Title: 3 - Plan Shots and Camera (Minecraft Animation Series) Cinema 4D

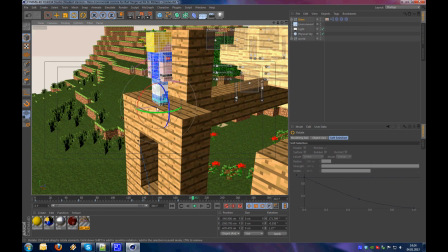So I didn't put these keyframes to linear, but whenever you have him walking on a flat ground,
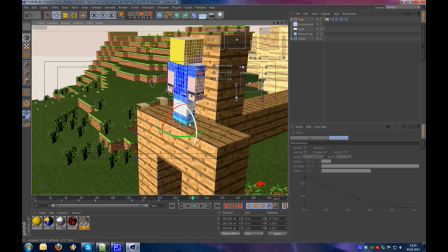you should put the keyframes linear, just trust me, otherwise you will be confused when you go to animation stage.
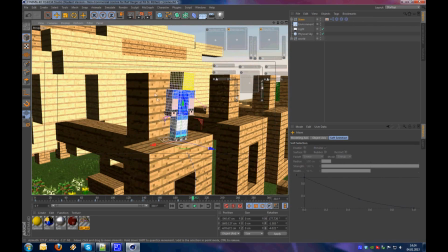So now he is upside, and because we are lazy, he is not jumping up on these blocks.
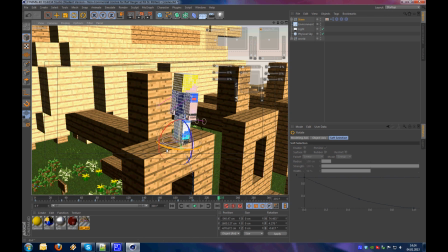No, instead he is just turning around, looking to the sun, and he is happy because he made it. Turning around and be happy. 300 frames, let's make it to 350 because we are lazy.
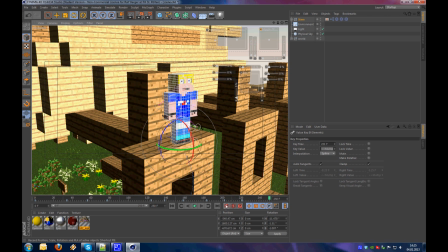And that's it.
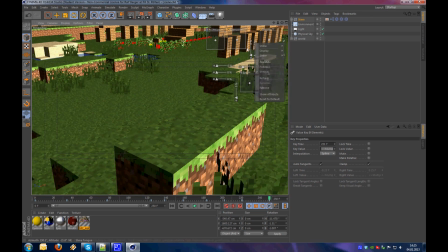So now we, now we have a simple animation.
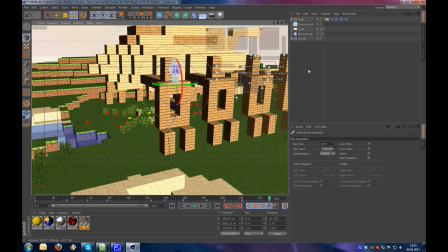We know where our character has to be and approximately how long he will take to climb at each point,
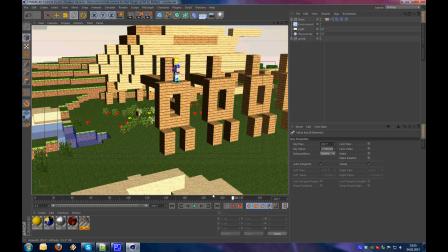and which frame he will be up and down, and that's good so far.
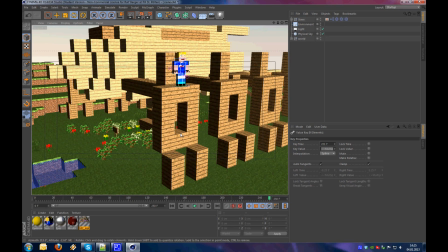But now we come to the important part, which is the camera.
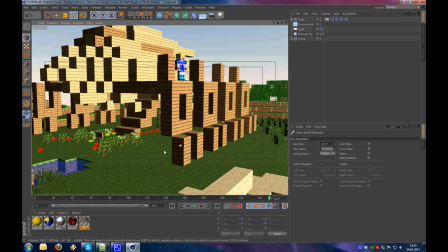How do we want to solve this in cameras? So we already made our settings for the resolution.
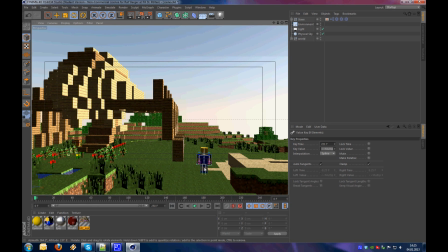We just need to import some cameras. For the first, we see him running to this spider.
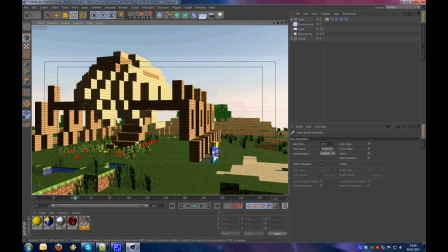How could we show this?
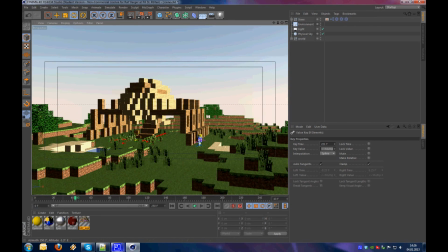I would make a nice, I will open this again for you.
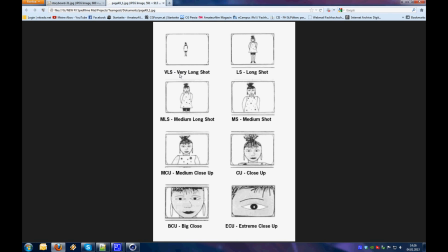I will make a nice very long shot for the beginning,
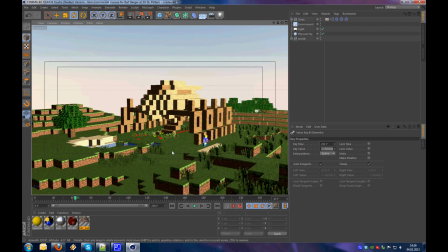where we see the entire scene and him walking to the spider.
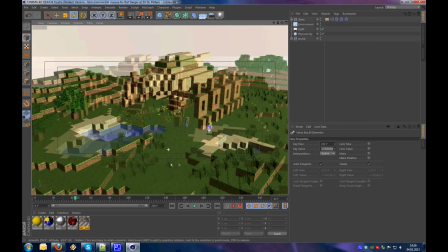We could decide if we want to see the sun in the background, but I don't, not yet.
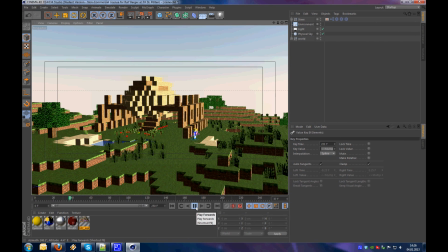So let's say this is our first camera view, where we see him walking to this big lake. So make a camera, call it camera 1,
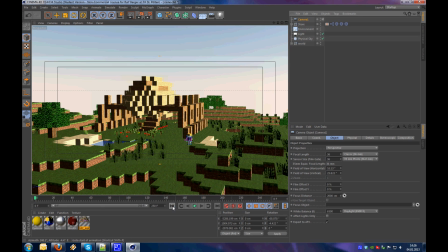and we don't need to make it a moving camera, so keep that in mind. I know it's really simple to make camera movements in a 3D program, but that does not necessarily mean that you have to do some
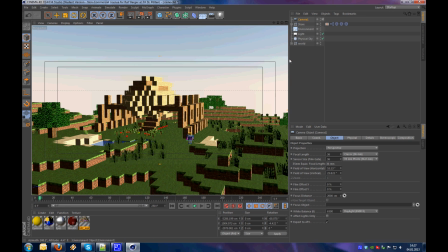If you watch professional movies and stuff, you will see that they don't really use, well, it depends on the movie, but there are a lot of movies which don't use a lot of camera movements, so you really don't have to use them. Keep that in mind. I will use a still camera for now.
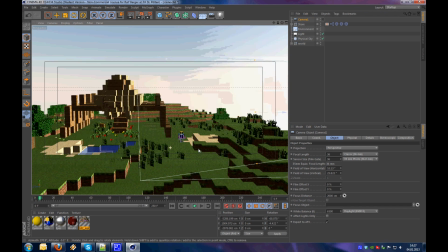It's a, say, a camera crane, which positioned the camera up here. Good. Then for the next part, I
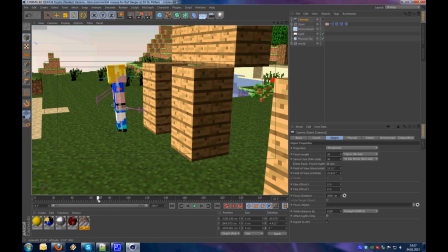want to see his face, because he is looking up and we want to see that.
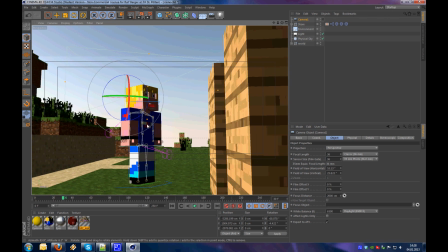Let's say I will take this camera where we see him come here and look up. So I will make my camera 2, go inside the camera, and what I do now is activate auto key and select my camera,
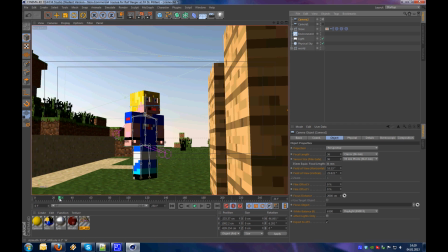because I want to make it move. If I hit R on the keyboard, rotate, I can rotate my camera now that I have selected it.
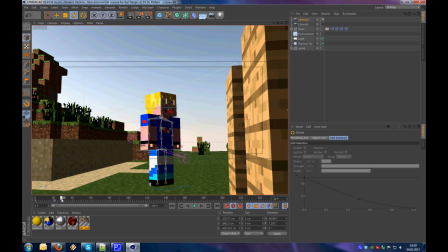So I am aiming to him, and I will make a little bit of handycam feeling.